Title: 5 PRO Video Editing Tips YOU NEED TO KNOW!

Okay, so if you're someone that understands the basics of video editing, maybe you can cut and trim your clips together on the timeline,
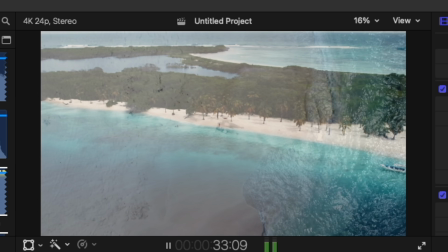(0:07)
add some music, maybe even drag a pre-made transition between clips, but you want to take your edits to the next level. How do you do it?
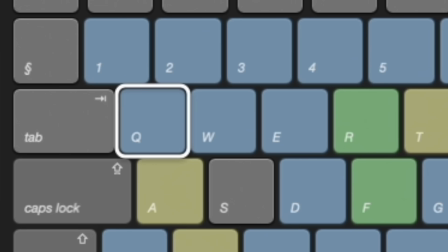(0:15)
Well, in this video, I'm going to be sharing some professional video editing tips that if you aren't using already, will completely transform how you edit your videos from this point onwards. All of these tips are designed to save you time as well as increase the production value of your edits.
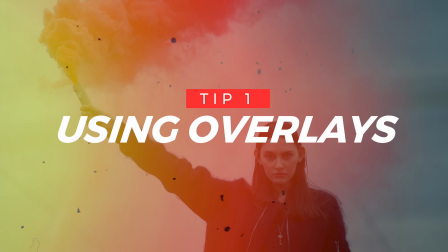(0:28)
So let's jump straight in with the first tip, which is using overlays. Okay, well, first of all, what is an overlay?
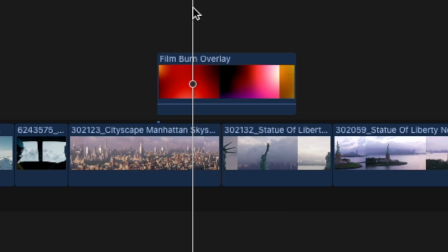(0:34)
An overlay is a video layer that you lay on top of your video clips. There are a number of different creative ways that you can use overlays. So let me show you 3 completely different ways that you can use overlays in your videos. The first is to use film burn overlays or textures.
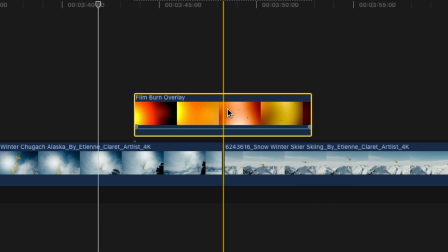(0:49)
Take this film burn overlay here, for example. I'm going to place this between these 2 clips so that we now have a much more stylized transition.
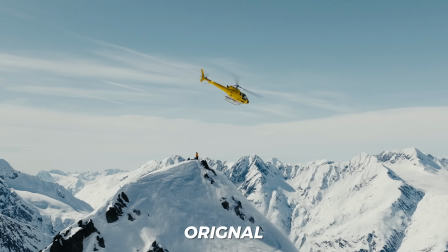(0:57)
This is how the original clips looked edited together. It's not bad. And this is what they look like with a film burn overlay. It's just a little slicker, a little more stylized, but you can tailor these overlays to the look and feel that you're going for.
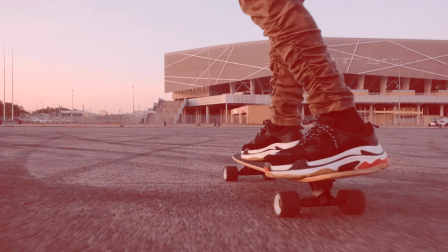(1:11)
They don't need to be film burns. You could, for example, go a bit more grungy and urban with overlays like this.
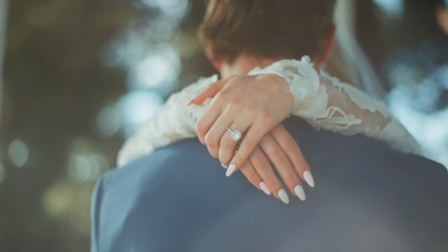(1:22)
Or make them a bit more subtle and elegant like this. Also, you don't just need to use overlays as transitions between clips. There are many creative ways that you can use them.
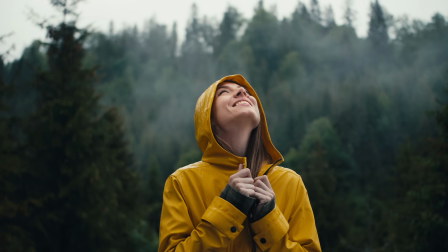(1:35)
For example, let's say you're working on a project where you have someone stood in the rain, but you just need a little bit more rain.
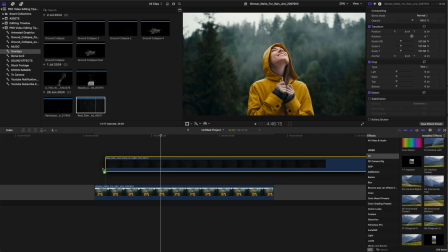(1:42)
Well, you could grab a rain overlay, just place this on the clip like this, and we now have another layer of interest.
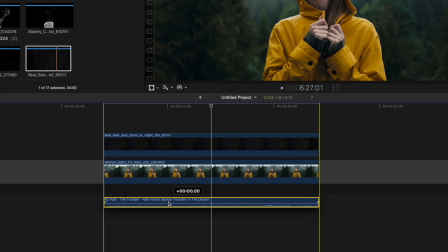(1:49)
We could also take this one step further by adding the sound effect of some rain with a soft layer of music.
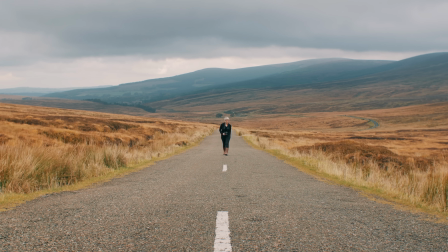(1:59)
Or let's say you've got a shot of someone standing on the road and you want it to look like the ground is collapsing.
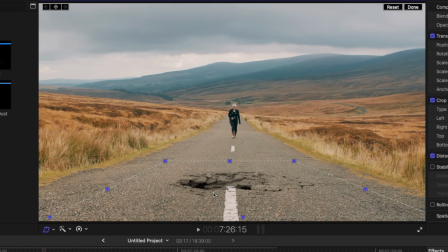(2:05)
Well, you could just use one of these ground collapse overlays and you've just saved yourself having to pay a visual effects artist to do it for you. Or how's this for a more subtle use of an overlay? Beside me here, I have a steaming cup of coffee.
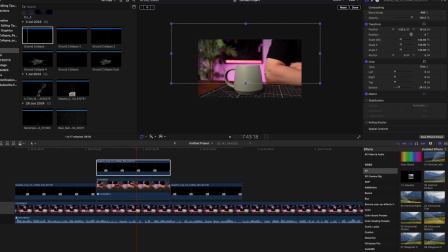(2:17)
Now, although the coffee is real, the steam is not. I simply used a steam overlay and just dragged it on top of my clip like this. So as you can see, there are many creative ways that you can use overlays in your video. If you haven't experimented with them yet, be sure to try.
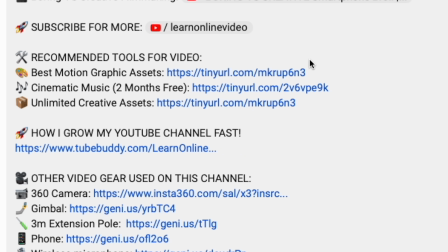(2:32)
I will put a link to where you can find some of the best overlays in the description below. Okay, now my next tip will save you an insane amount of time and effort, and that is using stock footage. But hear me out here, okay? Because you might have the same mindset as I once did, which is, no way, I'm not using stock footage. Unless I've shot it myself, I'm not using it. But as soon as I started doing client work, running a video business, I quickly realized that it just wasn't possible or too expensive and time-consuming to shoot everything myself. Let me give you a really good example.
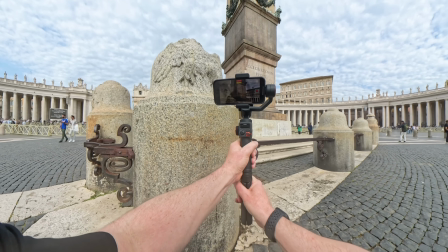(3:06)
So last month I did a trip to Rome where I shot 3 YouTube videos, and one of those videos was shot at the Colosseum,
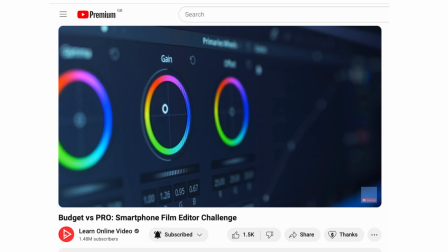(3:12)
and I really wanted a drone shot for the opening of that video to give it a bit more production value, but I didn't want to take my drone with me. I've traveled with drones in the past, and to be honest, it can end up being an awful lot of hassle.
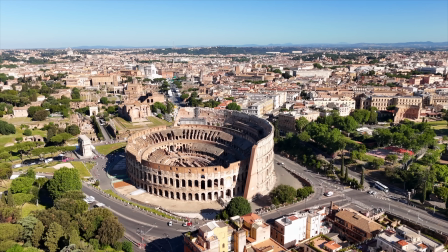(3:25)
I only ever really need the odd aerial shot or 2 when I'm on these trips, but in order to do that, I've got to take my drone through customs.
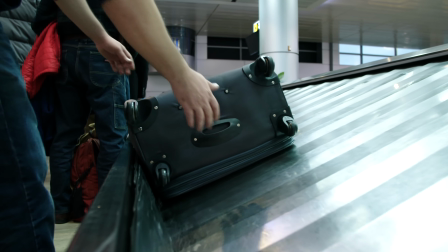(3:32)
I've had drones confiscated before. That gets expensive, and even if I do get it through customs, it's a lot of additional weight and eats up half the space in my camera bag.
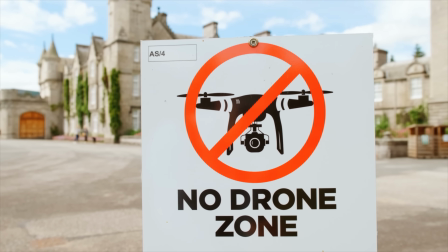(3:41)
I need to get permission to fly once I'm there, which can be really difficult or sometimes impossible.
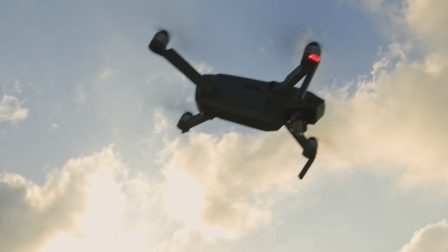(3:46)
Then I've got to launch the drone in a busy built-up area which attracts a lot of unwanted attention.